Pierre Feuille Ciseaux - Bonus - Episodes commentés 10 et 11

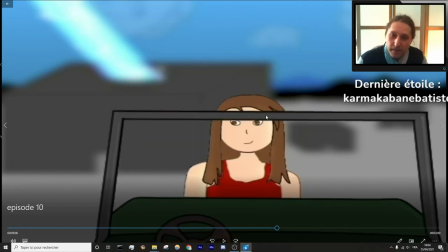c'est marrant comme j'ai découpé ça c'est un filtre hein, j'ai dû la découper frame par frame. J'ai galéré à réfléchir à comment elle montrait sur le véhicule par le côté et tout, à faire des dessins et tout. Il faut savoir que quand j'étais là, bah, j'avais déjà 600 heures de travail, presque 700, et en vrai j'en avais marre hein.
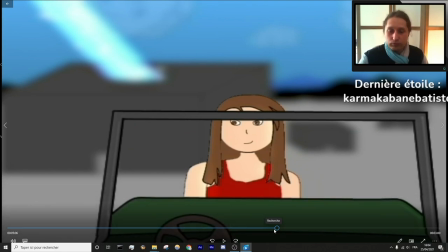J'ai travaillé sur ce truc pendant 4 mois d'affilée peut-être, j'en pouvais plus quoi. C'était d'ailleurs au tout début du premier confinement, donc il était arrivé que du coup j'ai eu tout le temps de faire ce dessin animé.
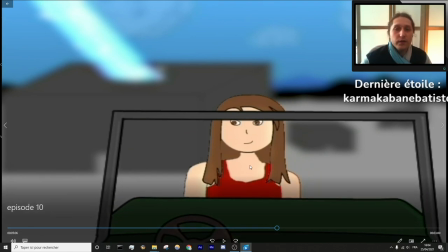Et donc j'en avais marre, donc je me suis dit allez vas-y sur deux frames, d'un coup elle se retrouve de l'autre côté et puis on n'en parle plus. De toute façon ça marche très bien, on comprend le passage, et c'était pas la peine de rajouter des dessins qui seraient moches, où on n'y croirait pas, où on verrait des défauts, pour au final que
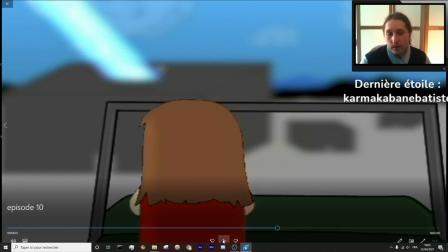ça marche très bien.
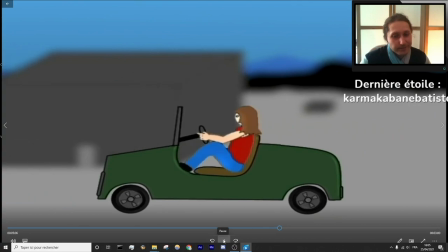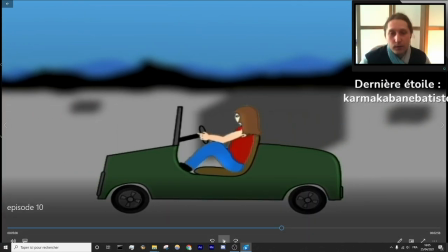Non, j'ai pas d'anecdote.
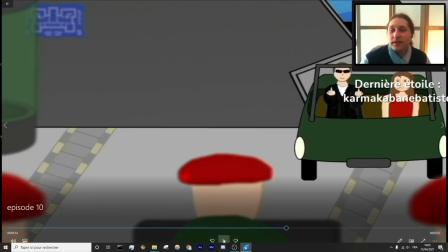J'aime beaucoup le double d'honneur. Je crois que ça c'est le truc du dessin animé qui fait sourire de toute façon. Mais j'adore comme ils partent, mais et puis la façon dont ils sautent dans le véhicule aussi, c'était lamentable, mais ça m'a pas demandé beaucoup de travail et c'est drôle.
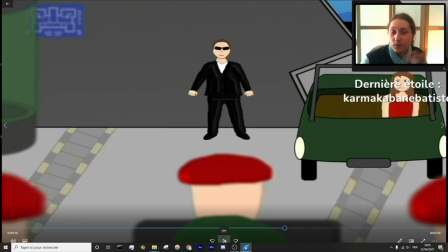Donc franchement, en mode cartoon, ça passe quoi. Hop.
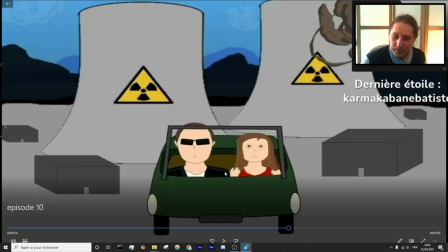Là aussi, y a rien qui va. Regardez, si les épaules elles sont là, comment voulez-vous que tout le corps il tienne là-dedans quoi.
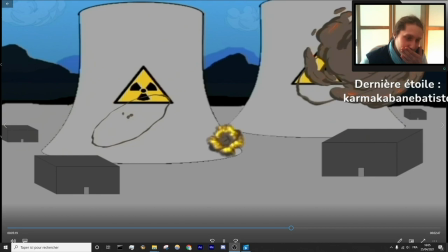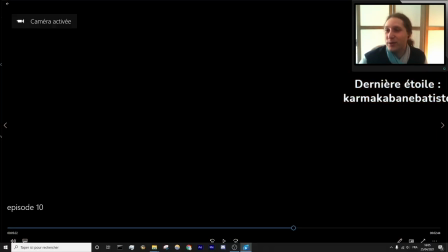Maintenant, on va se mater le storyboard juste pour le plaisir, que moi je trouve très drôle.
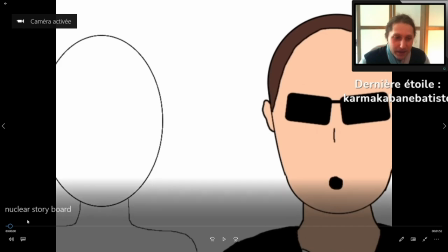Alors, pour rappel, le storyboard, ma ligne de conduite, c'était dès que je visualisais un truc avec les yeux fermés,
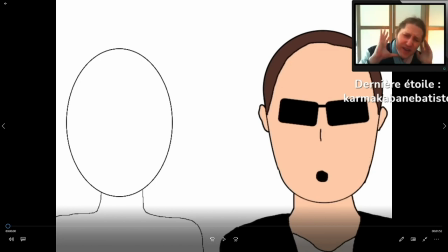il fallait que je le couche le plus vite possible en animation, en quelque chose que. L'idée, c'était que je retrouve mon idée. Et donc, il fallait que je. Dès que je visualisais un truc qui était possible, il fallait que je le couche le plus vite possible en animation, et donc au détriment de la qualité. Sauf qu'il y a des fois des dessins que j'avais faits.
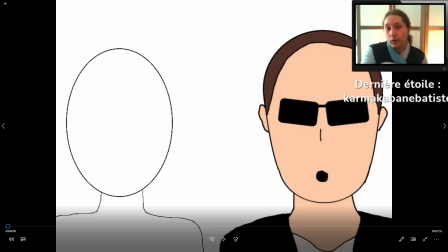Que j'ai réutilisé parce que plutôt que de renseigner des bonnes matons, j'avais déjà un dessin qui ressemblait à la position de la personne. Et des fois, je ne visualisais rien et donc j'ai commencé à dessiner. Et donc, ça fait que finalement, dans le storyboard, la qualité est ultra inégale.
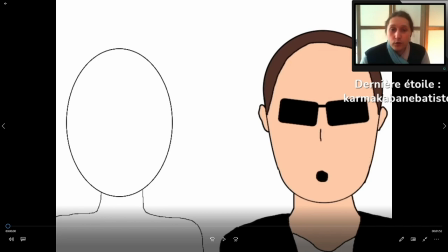Parce que des fois, j'ai complété le storyboard en fonction des dessins que j'avais, juste parce que je voulais à la fin avoir un storyboard complet du dessin animé, une version vraiment synthétique et calamiteuse, on va dire. Mais donc voilà, il ressemble à ça, quoi.
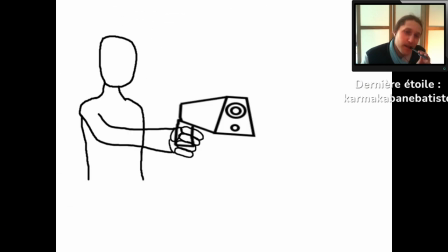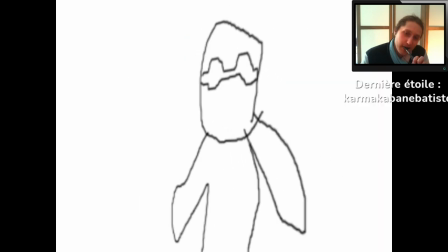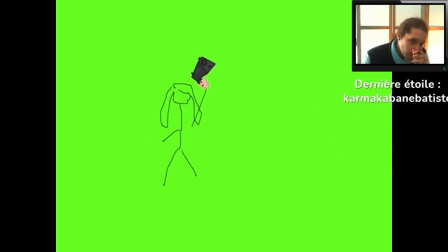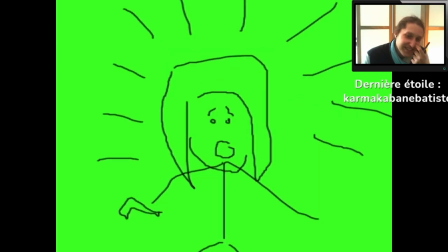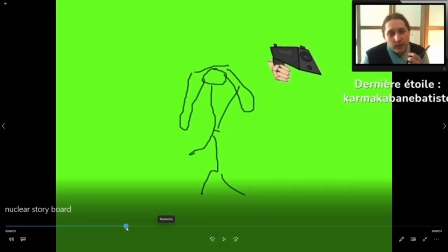Là, il y a deux, trois différences. Déjà, voilà, ça, pour savoir, le mouvement, c'est exactement celui-là quand on regarde.
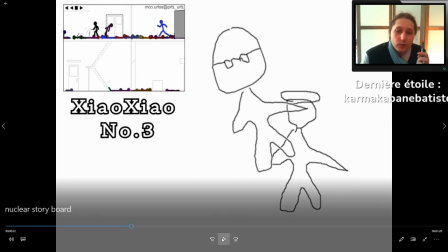À ceci près que là, je l'ai fait voler beaucoup plus haut quand il donne un coup de pied. Et puis après, je me suis inspiré de ce mouvement quand il jette la Pokéball. Voilà.
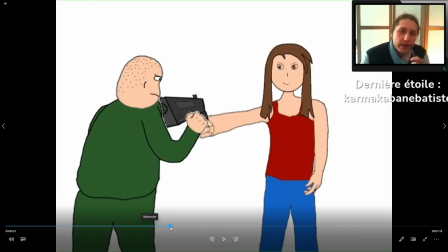Ça, c'était pas important, le fait que le storyboard ne soit pas raccord avec les dessins. L'idée, c'était, voilà, il faut qu'on les voit en gros plan en train de massacrer des gens.
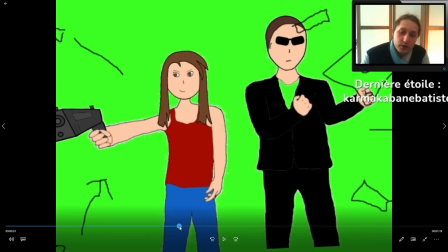Là, je savais pas trop ce que j'allais faire, c'est pour ça que je me suis démerdé. J'aime beaucoup le 1 des deux.
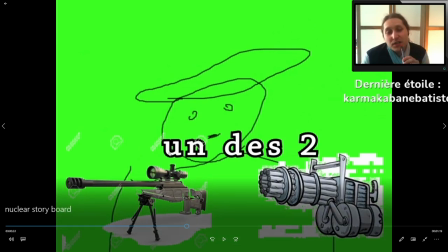Je ne savais pas lequel choisir, même si j'avais quand même une préférence pour le sniper, parce que le fait qu'il tire une seule balle, pourquoi il aurait une Gatling s'il faisait ça?
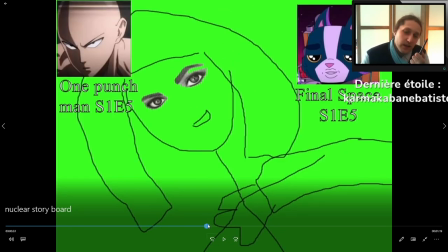Et là, il y a une différence fondamentale. En fait, à la base, ça, c'est ce que j'avais écrit. Elle lui fait les yeux doux parce qu'elle est contente qu'il ait sauvé, il lui fait les yeux doux pour rigoler, et puis on fait un zoom derrière.
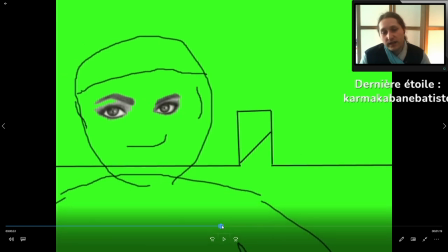Et en fait, après réflexion, je trouvais que ça n'allait pas. Ça n'allait pas parce qu'il n'y a rien de romantique.
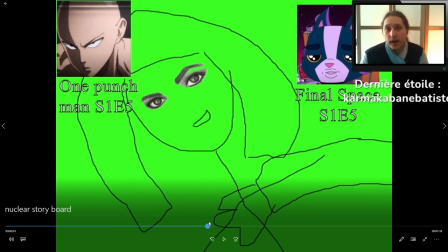Plus que ça en tout cas, enfin Sophie n'est carrément pas du genre romantique, donc pourquoi elle lui ferait les yeux doux, tu vois,
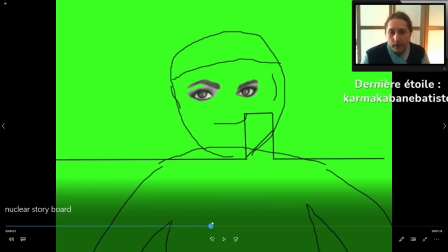si il y a quelque chose de romantique entre eux, en tout cas c'est clair qu'ils sont amis et je ne sais pas dans quel sens ça pourrait évoluer,
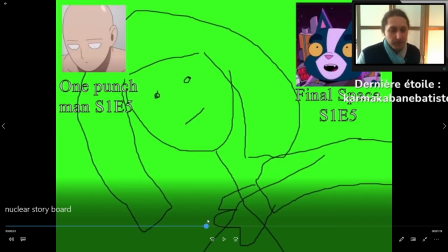ce qui est sûr c'est que ça ne peut plus évoluer et, de toute façon puisque le film est déjà terminé, ça ne ressemblait pas au personnage de Sophie de faire ce genre de choses,
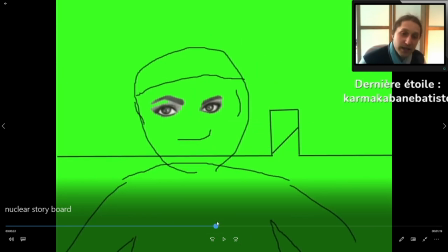et donc j'ai inversé les rôles, je me suis dit on va dire que c'est le gamin qui fait cette tête parce qu'il est trop fier de lui.
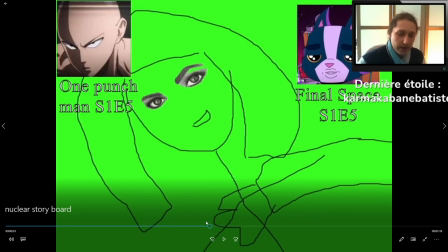Et le truc, c'est que je voulais aussi qu'elle lui rende son regard. Et il n'y avait pas d'autre explication que parce qu'elle se fout de sa gueule, et donc j'ai fait qu'elle se marrait.
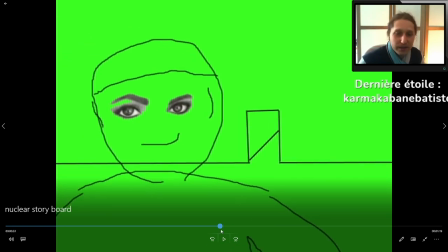Et sauf que repasser sur gamin pour faire un zoom sur derrière lui, comme quoi c'est là-bas qu'ils vont, ça n'allait pas non plus, et donc j'ai fait un zoom directement sur elle, parce qu'il faut savoir que là,
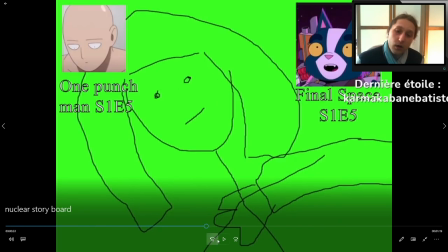ça s'écoule en deux temps.
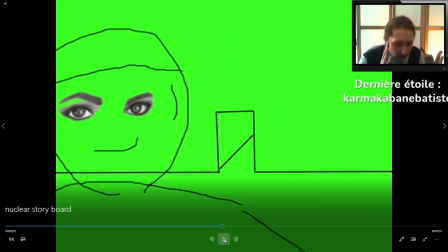Enfin voilà, là, en fait, j'avais beaucoup de choses à dessiner.
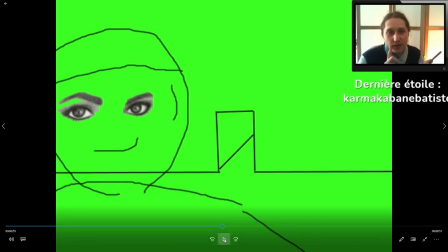Il fallait que lui fasse sa tête avec les yeux de biche. Il fallait qu'elle fasse sa tête avec les yeux de biche. Il fallait qu'on fasse le zoom sur derrière.
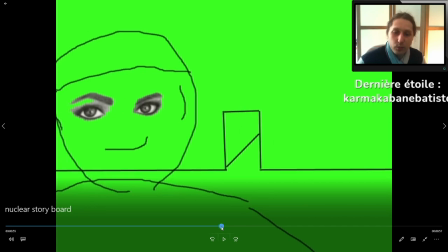Parce que c'est le chemin. Et donc, j'avais très peu de temps disponible pour caler tous ces trucs-là. Et j'ai réussi. Donc, je suis cool. Ça, c'est assez proche du dessin final, mais c'est parce que je visualisais assez bien ce que je voulais mettre en place.
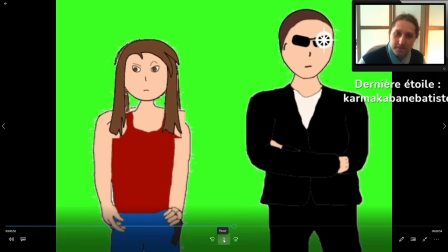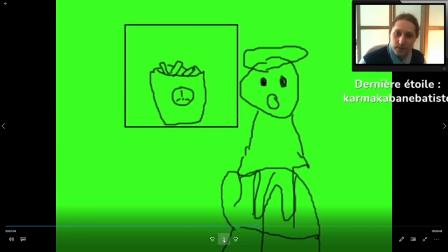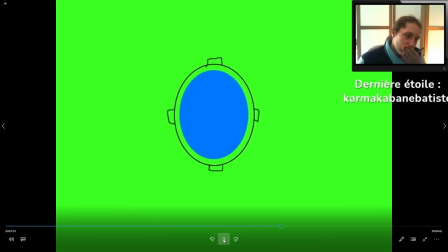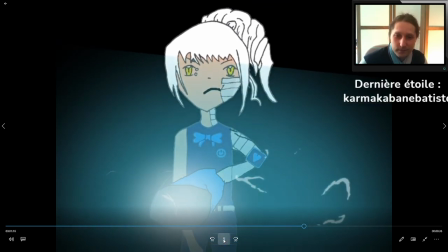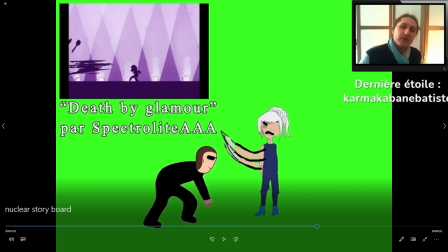Ça. À la limite, je trouve le storyboard plus sympa, mais peut-être parce qu'il y a les couleurs. La tronche, elle est impayable. Ça, je l'ai détaillé parce qu'en fait, non content d'avoir effectivement un dessin que je voulais suivre, il fallait que je sois clair sur comment je le retranscrirais en fait.
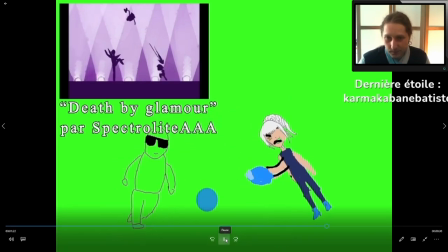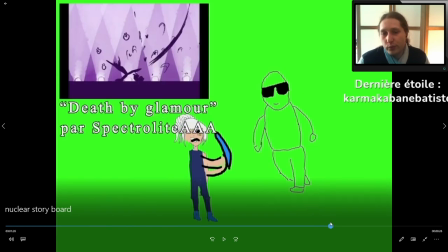Limite, je le trouve plus sympa parce qu'il n'est pas en silhouette. En vrai, j'aurais pu ne pas le faire en silhouette, le combat final de ce passage.
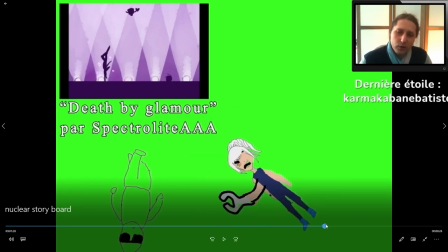Le truc, c'est que ça m'aurait demandé beaucoup de travail en colorisation. Et faut bien comprendre que moi, j'en avais marre. À un moment donné, ça faisait des mois que je travaillais dessus. J'ai passé presque 1000 heures.
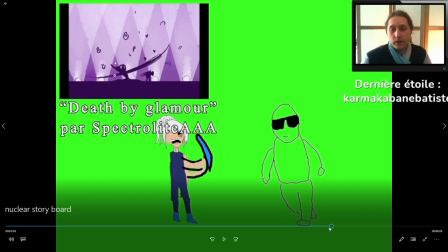En vrai, j'aurais peut-être dû, effectivement. Mais le film, ça faisait aussi des années que je travaillais dessus. C'était l'un des derniers trucs qui me manquait.
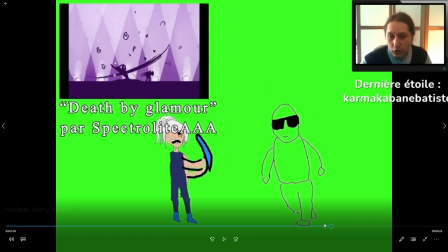Donc, j'ai laissé comme ça. Je trouvais que c'était un choix. J'aurais pu, je l'ai pas fait.
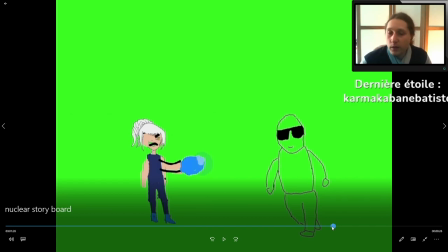Aujourd'hui, je sais pas si je ferais le même choix. En vrai, ça a aussi son petit cachet en noir et blanc après tout.
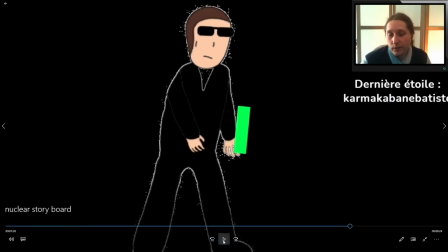Voilà, c'est là que le storyboard s'éloigne du dessin. Mais comme j'ai expliqué, j'ai pas pris le choix du. Enfin, j'ai changé les dessins en connaissance de cause parce qu'en fait, là, on va se demander ce qui se passe. En fait, on passe trop vite d'une scène à l'autre.
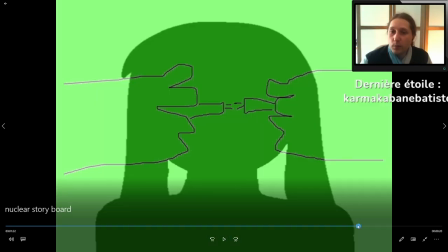Si vous voulez, ça, c'est pas un contreplan valide pour ça. Et ça l'est pas non plus pour ça.
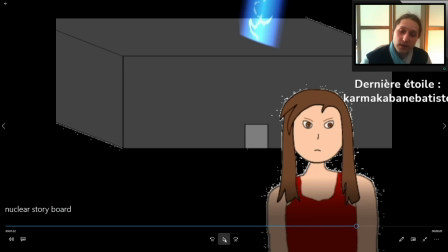Et donc, en fait, au lieu d'avoir un contreplan valide, on change trois fois de scène, quoi. Voilà, donc c'était pas bon.
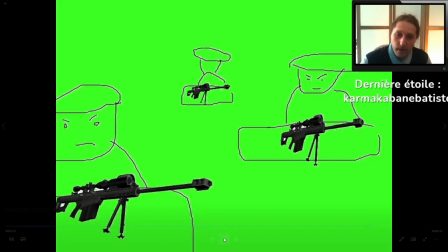Plus on arrive sur ça, donc on change encore de visuel. Et là, on n'a pas Gamma, on n'a pas l'extérieur, on n'a pas Sophie.
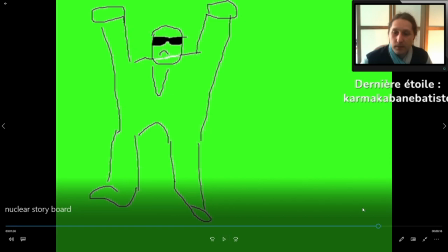Bref, qu'est-ce qui se passe? Même si on avait un contre-plan sur ça, là, il y a beaucoup trop de confusion.
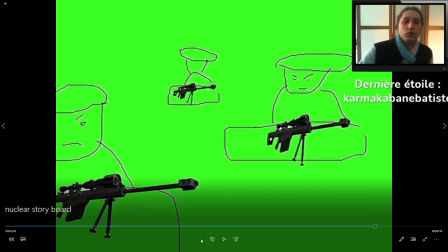Là, c'était cassé, c'était mort. Et donc, c'est pour ça que j'ai changé et que j'ai fait ce qu'on voit aujourd'hui dans le dessin. Mais dans l'idée.
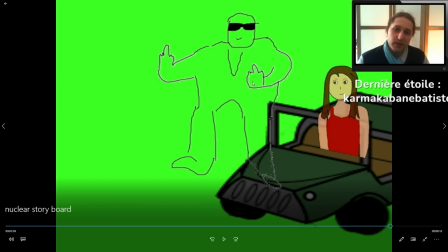Les doigts d'honneur, indispensable, hein, ça c'était une idée que j'avais. La qualité n'est pas la même, hein. Certes, ça c'est les dessins miniatures que j'ai fait qui étaient en arrière-plan et que j'ai mis en flou parce qu'ils sont dégueulasses et parce que de toute façon c'est en arrière-plan.